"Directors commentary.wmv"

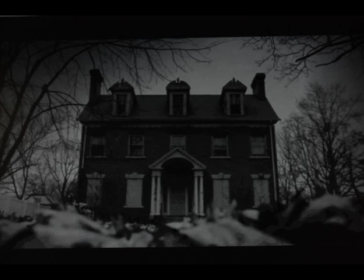[0:01]
The opening scene shows a house we used as anchorage. The lone wolf shot is used to help portray the house as dominating. We took the shot in the winter in the leaf litter and the leafless trees to help connote a sense of death and abandonment.
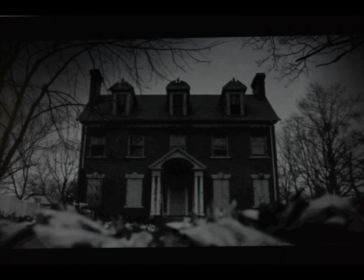[0:14]
We used a crescendoing scream / whisper as non-diegetic sound to. For this shot of the child, we used overlaying whispers to imply the child is crazy, while using low lighting and the mise-en-scène of sitting in the dark, only lit by the candle, helps create a sense of loneliness, and the high angle shot we used to belittle the child and to make the child appear weaker. We then moved on to a feet shot,
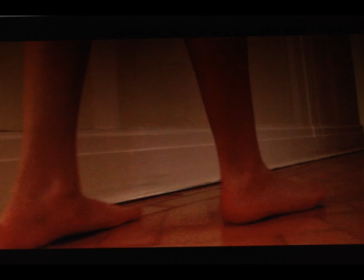[0:42]
which we used as a link between the shots and used as the scene as a place to put the voiceover. The voiceover, we used a child's voice to make it seem eerie and implying that the child saying it is crazy.
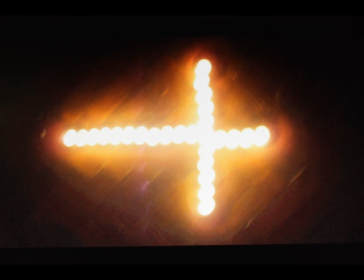[1:00]
We now move on to a quick succession of shots showing
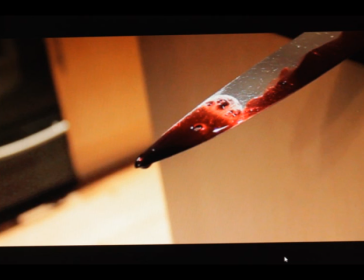[1:04]
two bloody knives and a cross made of candles to help build tension and increase pace. The sound used we added to heighten the impact of the clips.
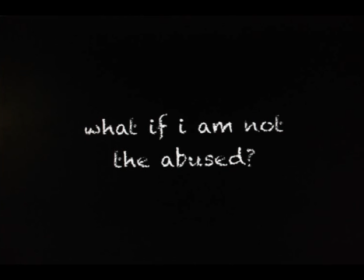[1:19]
The next scene now fades into text, which is used to imply the child was crazy or psycho. The text is used to help further the narrative and is written in chalk to imply school, which implies school children, to sort of help link it into the main character, the child.
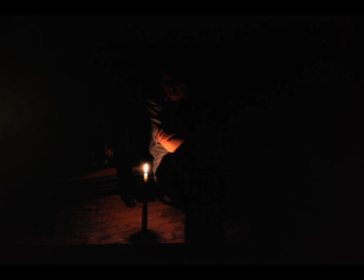[1:38]
We then show another scene of the child. This builds tension and is a continuation of the previous shot of the child and helps to further the narrative in our trailer.
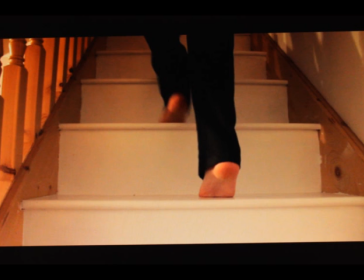[1:48]
We now show a person walking up the stairs. This is used to break up the trailer and used to put in the voiceover of the child. The stairs clip links back to previous ideas for our trailer, where we used the narrative of following the person around the house with interlinking shots.
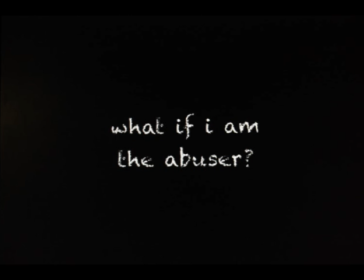[2:06]
We now see another text scene. This is faded in and, like the previous text scene, uses the same style font and helps further the narrative.
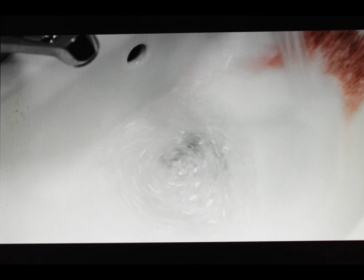[2:17]
The next shot is split in two. We separated it to help the add to effect. The shot of the blood in the sink was originally to show the blood pouring away, but when the shot was reversed it gave more of the horror effect.
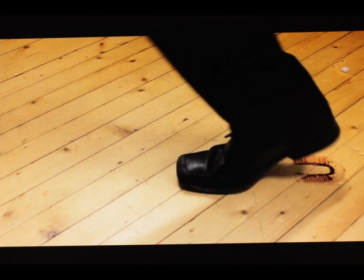[2:30]
We used the usual conventions of blood in this scene, but we decided to split the scene to add greater impact with a shot of a bloody shoe print across the screen.
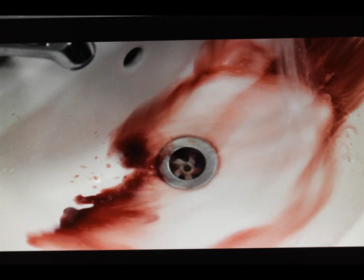[2:45]
Over the sequence there is non-diegetic wind noises that slowly crescendo, helping to build tension throughout these scenes. We again use the scene of the child sitting in the dark. This is a continuation of the clip and adds tension, furthers narrative, and helps the structure of the trailer.
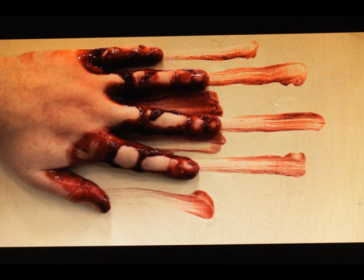[3:08]
Then this hand covered in blood leaving a streak was to show some conventions of horror and to reconfirm the genre of the trailer. This is used as a clip for the voiceover as well.
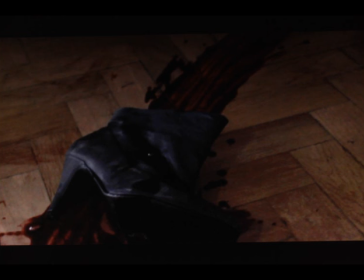[3:24]
This next shot is of a bloody shoe print, implying it's one of the victims of the child.
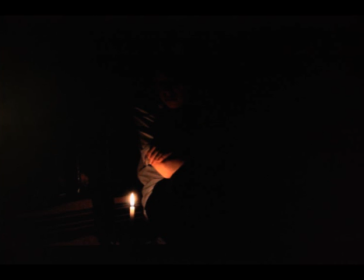[3:29]
Then it's followed by an extreme close-up of the continuation of the shot earlier of the child sitting in the dark. Both these shots then have continuous non-diegetic sound, which gradually gets louder, building tension towards the climax of the trailer.
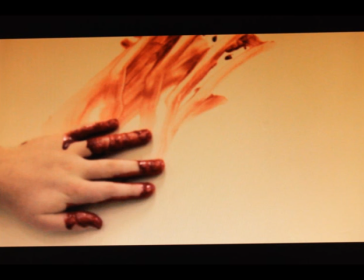[3:44]
The next shot is the end shot of the person streaking a hand across the wall. This signifies their death and is the beginning of the fast set of clips, which is the climax of our trailer. This is the scene where we have the conclusion of our voiceover
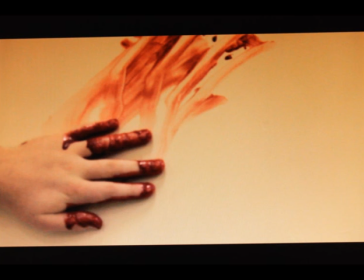[4:00]
and is the release of tension and introduce a fast run of clips that increase the pace.
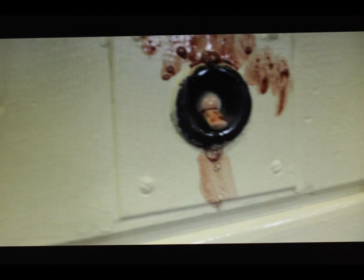[4:06]
Scenes of gory images building pace and the diegetic sound adds to the impact of the run of these shots.
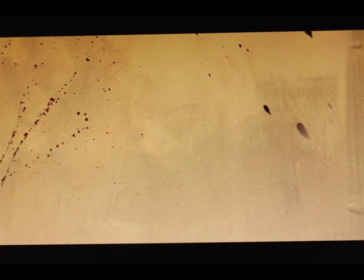[4:14]
Then
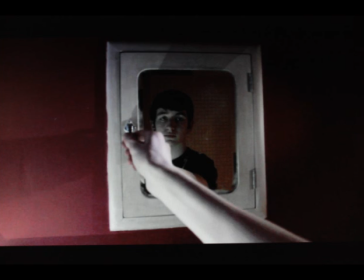[4:19]
there's another convention of horror films using the mirror shot.
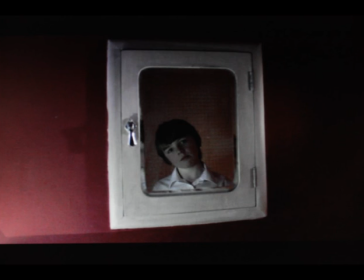[4:22]
This is extremely difficult due to the lighting, which are solved by using multiple large torches, then trying not to get the camera in the flexion shot.
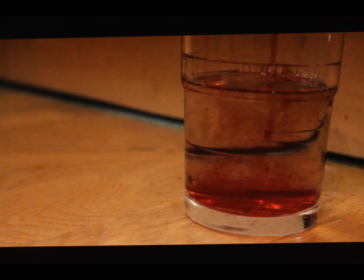[4:30]
This shot is broken down by another reverse shot of blood dripping into water. This is only shot as a breaking up clip and helps to link into the reverse shot of the bloody sink. Screaming then overlaps a shot of a shadow in a doorway, another horror convention using shadows. This slows the pace and is the start of the end of our trailer.
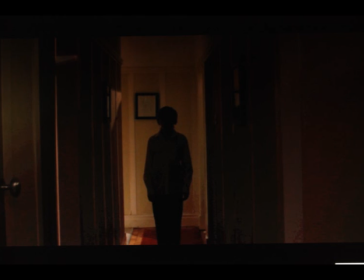[4:55]
Next is a series of shots of the protagonist in the dark, reminding the audience that he is the main character. Sounds we add impact and is a dramatic build-up to the title of the film.
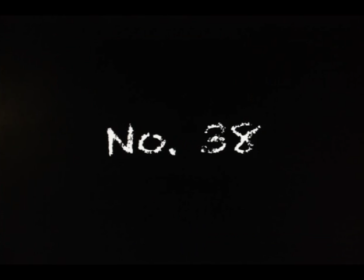[5:08]
There's now a crescendo of whispers / screams that builds and then stops,
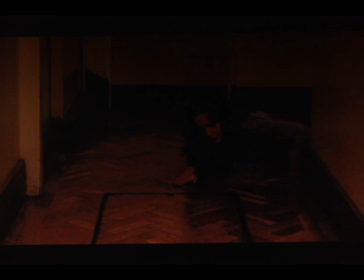[5:13]
linking into another clip of a victim shown by being covered in blood and sort of distressed. This clip was used to further the impact of the trailer and make it stay in the consumer's mind. It's probably the most graphic clip because the rest of the scenes are more psychological and more imply things than show them.
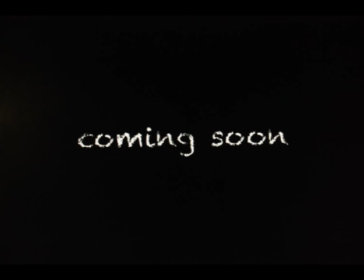[5:33]
The screen that's overlaying this clip follows on to the next text scene, which shows when the release date of the film is.
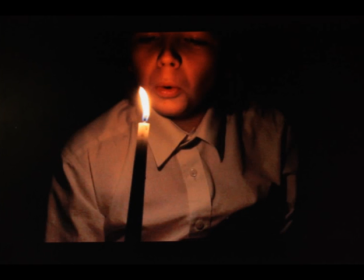[5:40]
The whispers then follow as the scream ends. This overlays the final scene of the child / protagonist blowing out the candle. This links the trailer together with the other clips of the child in the dark and is the end of our trailer. It cuts to black as the candle is blown out.